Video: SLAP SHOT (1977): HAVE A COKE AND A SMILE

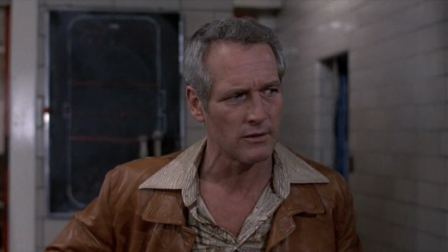[8:20]
This placement occurs during Reggie's old-time hockey epiphany when he decides that he wants to win the championship game without resort to either violence or intimidation,
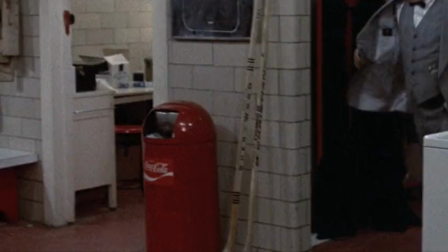[8:29]
just old-time hockey.
Violence is killing this sport. It's dragging it through the mud.
There is a better angle on the Coke garbage can when Joe McGrath, Strother Martin,
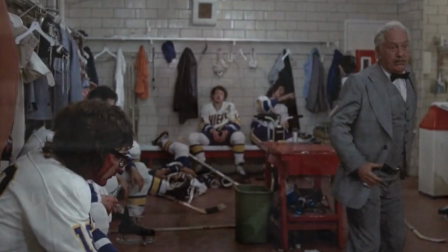[8:38]
storms into the Charlestown dressing room between the first and second period to reprove his team for their lackluster and unaggressive play during the championship game.
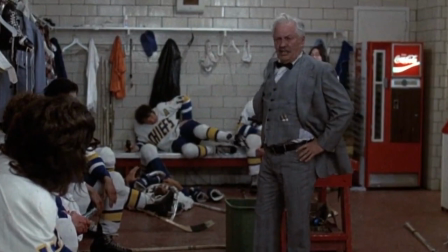[8:47]
During McGrath's uncharacteristically emotional outburst, there, in the background, is the Coke machine, making its penultimate appearance,
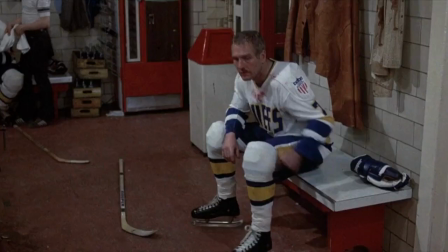[8:55]
closely followed by its final appearance around 10 seconds later, when Reggie gets up and moves across the dressing room.
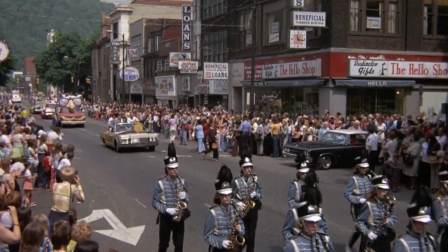[9:01]
The last time we see the Coca-Cola logo is at the very end of the film, and is the longest and perhaps most subtle placement.
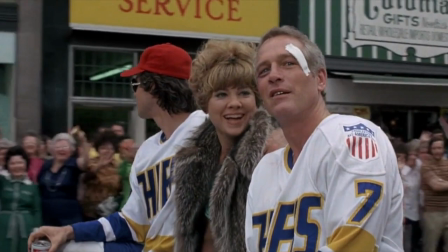[9:09]
During the championship parade, as Francine drives out of Charlestown, And before Reggie departs from Minnesota to coach the Nighthawks franchise,
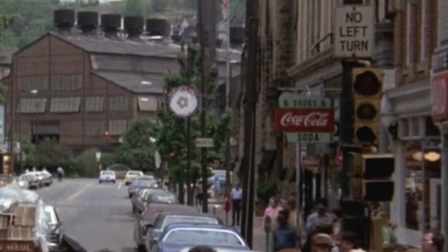[9:17]
we see another Coca-Cola sign on the upper right-hand side of the screen.
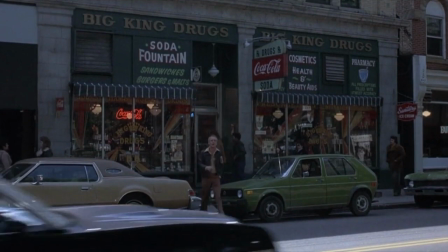[9:22]
Upon closer inspection, this is the Big King drug soda fountain sign from earlier, just shown from a different angle.
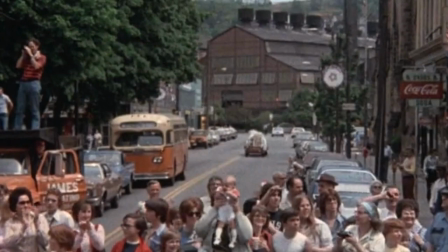[9:29]
As we watch Francine's vehicle fade from view, the camera does not move and keeps returning to the same shot.
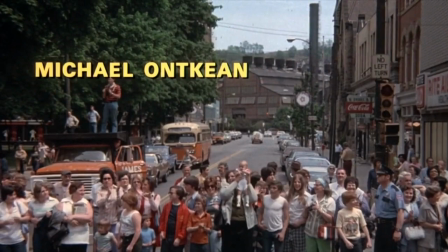[9:35]
The movie ends, but the parade continues on for a while. The Big King drug soda fountain Coke sign ends up staying on screen for about another 15 seconds,
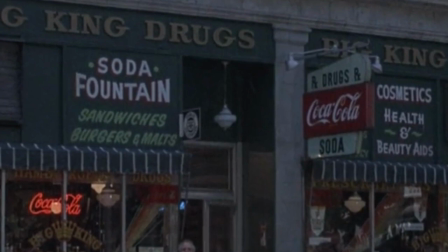[9:45]
which ends up being a billboard for Coke and one of the longer, essentially uninterrupted bits of product placement in this film.
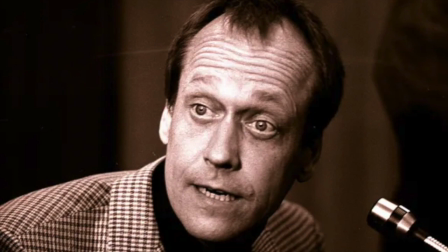[9:52]
The amount of placement might have been a problem if it were not so subtly accomplished,
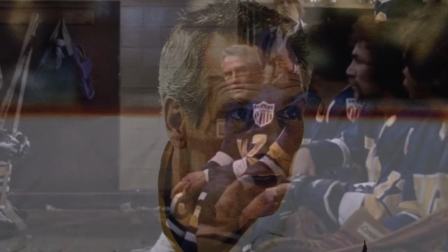[9:56]
although one might have thought that George Roy Hill and Paul Newman might still have been concerned about this.
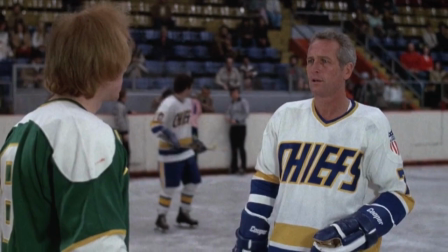[10:02]
Yet it is possible that the producers felt that a sports comedy and the arena setting might be the perfect tie-in, since having a hot dog and a Coke at a hockey game is not unknown.
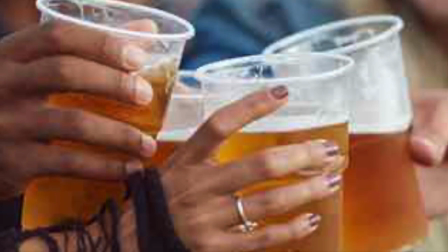[10:11]
Although enjoying a beer at a game probably occurs at least as frequently.
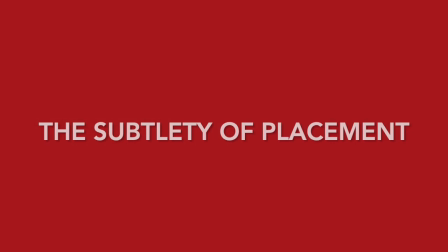[10:16]
It is a testament to the production itself that the placement is never obtrusive to the viewer.
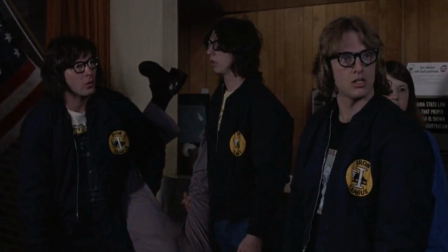[10:21]
It is the compelling nature of the storytelling which keeps our focus on the characters.
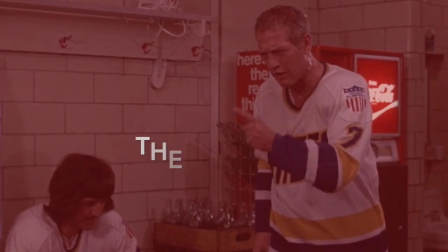[10:26]
Beyond not interfering with the flow of the story, there is a clear strategy which informs the manner of the product placement.
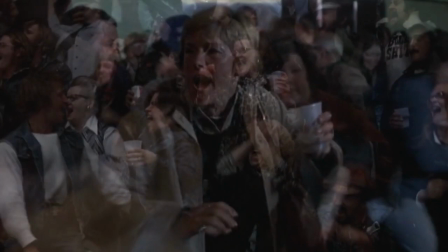[10:32]
For example, despite a few shots of fans drinking beverages in the stands during games, it never seems to be a Coke.
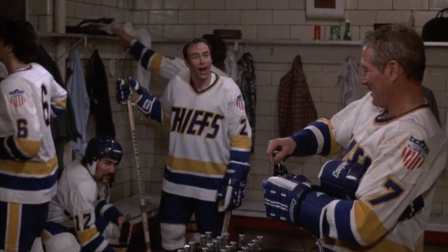[10:39]
Usually it appears to be a beer. Why would this be? What is this choice about?
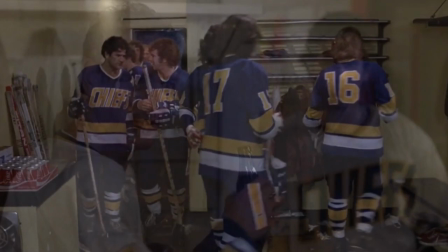[10:44]
It is as though Coca-Cola only wanted its product in front of our favorite protagonists and in settings where you would expect to see a Coke,
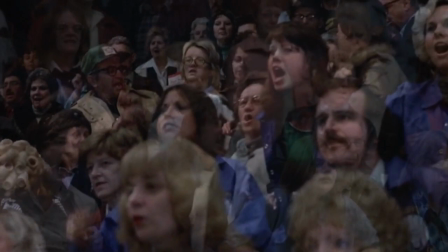[10:52]
dressing rooms, and the like. Whether fans consume and enjoy their product may not matter so much.
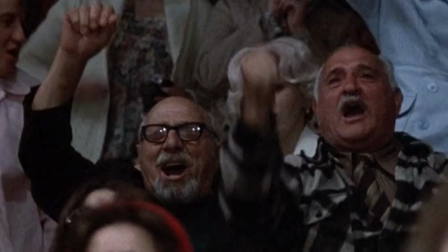[10:58]
That is, if Reggie Dunlop drinks Coke, then we might like one too.
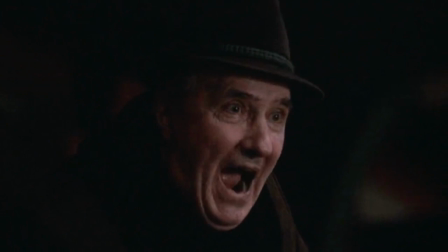[11:02]
Whereas the soda preference of an extra, on screen only for a second or two during the course of one of the games,
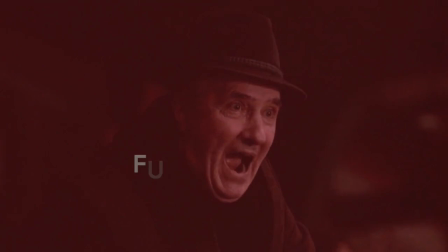[11:08]
may not have much value as far as product placement is concerned. But it goes further.
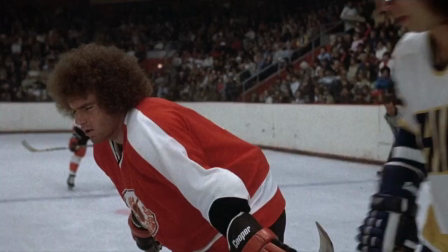[11:14]
The ostensible antagonists of the film, Tommy Hanrahan, Christopher Murney, Ogie Oglethorpe, Ned Dowd, Barkley Donaldson,
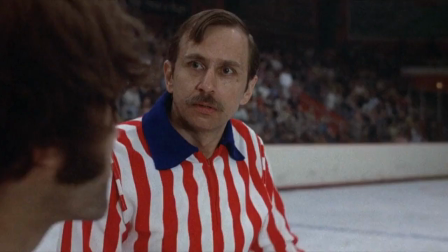[11:22]
Ross Smith, and Tim Dr. Hook McCracken, Paul D'Amato, are not pictured anywhere near the product.
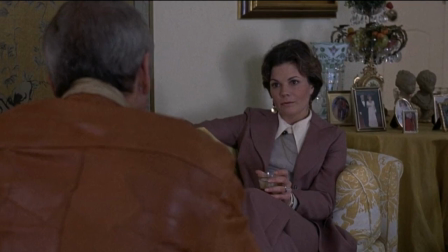[11:29]
Additionally, someone who spoils all the fun, say like Anita McCambridge, Catherine Walker, is never seen consuming a Coke.
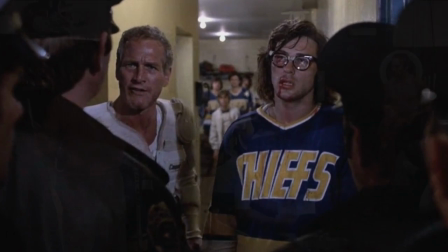[11:37]
Enjoying Coca-Cola is a privilege reserved for three groups.
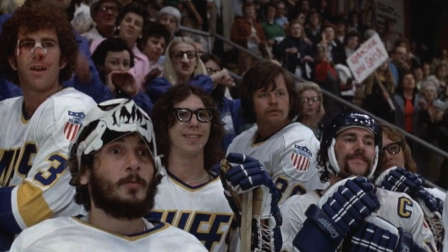[11:41]
Those individuals proactively attempting to save the team, players already on the Chiefs roster, and people who believe in and love Reggie Dunlop.
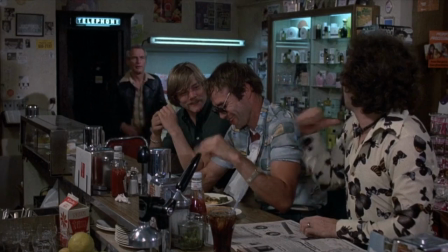[11:51]
In a sense, in Slapshot, Coca-Cola becomes associated with doing the right thing, being cool, and knowing how to comport yourself.
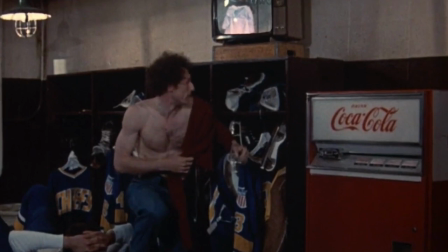[12:00]
The product placement is effective in another, perhaps unanticipated way as well.
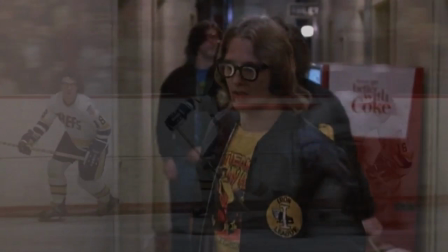[12:05]
Because of Netflix and other streaming services,
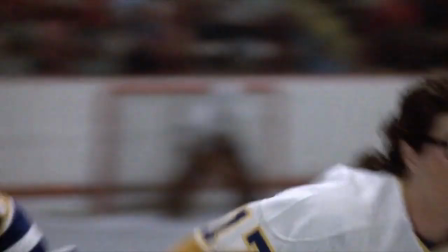[12:09]
Slapshot in a sense, in addition to being a truly great movie which people continue to enjoy, has become, in some odd way if you look at it closely,
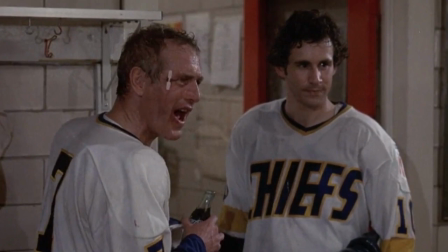[12:17]
an eternal ad for Coca-Cola starring none other than Paul Newman in and around the product, if not precisely endorsing it.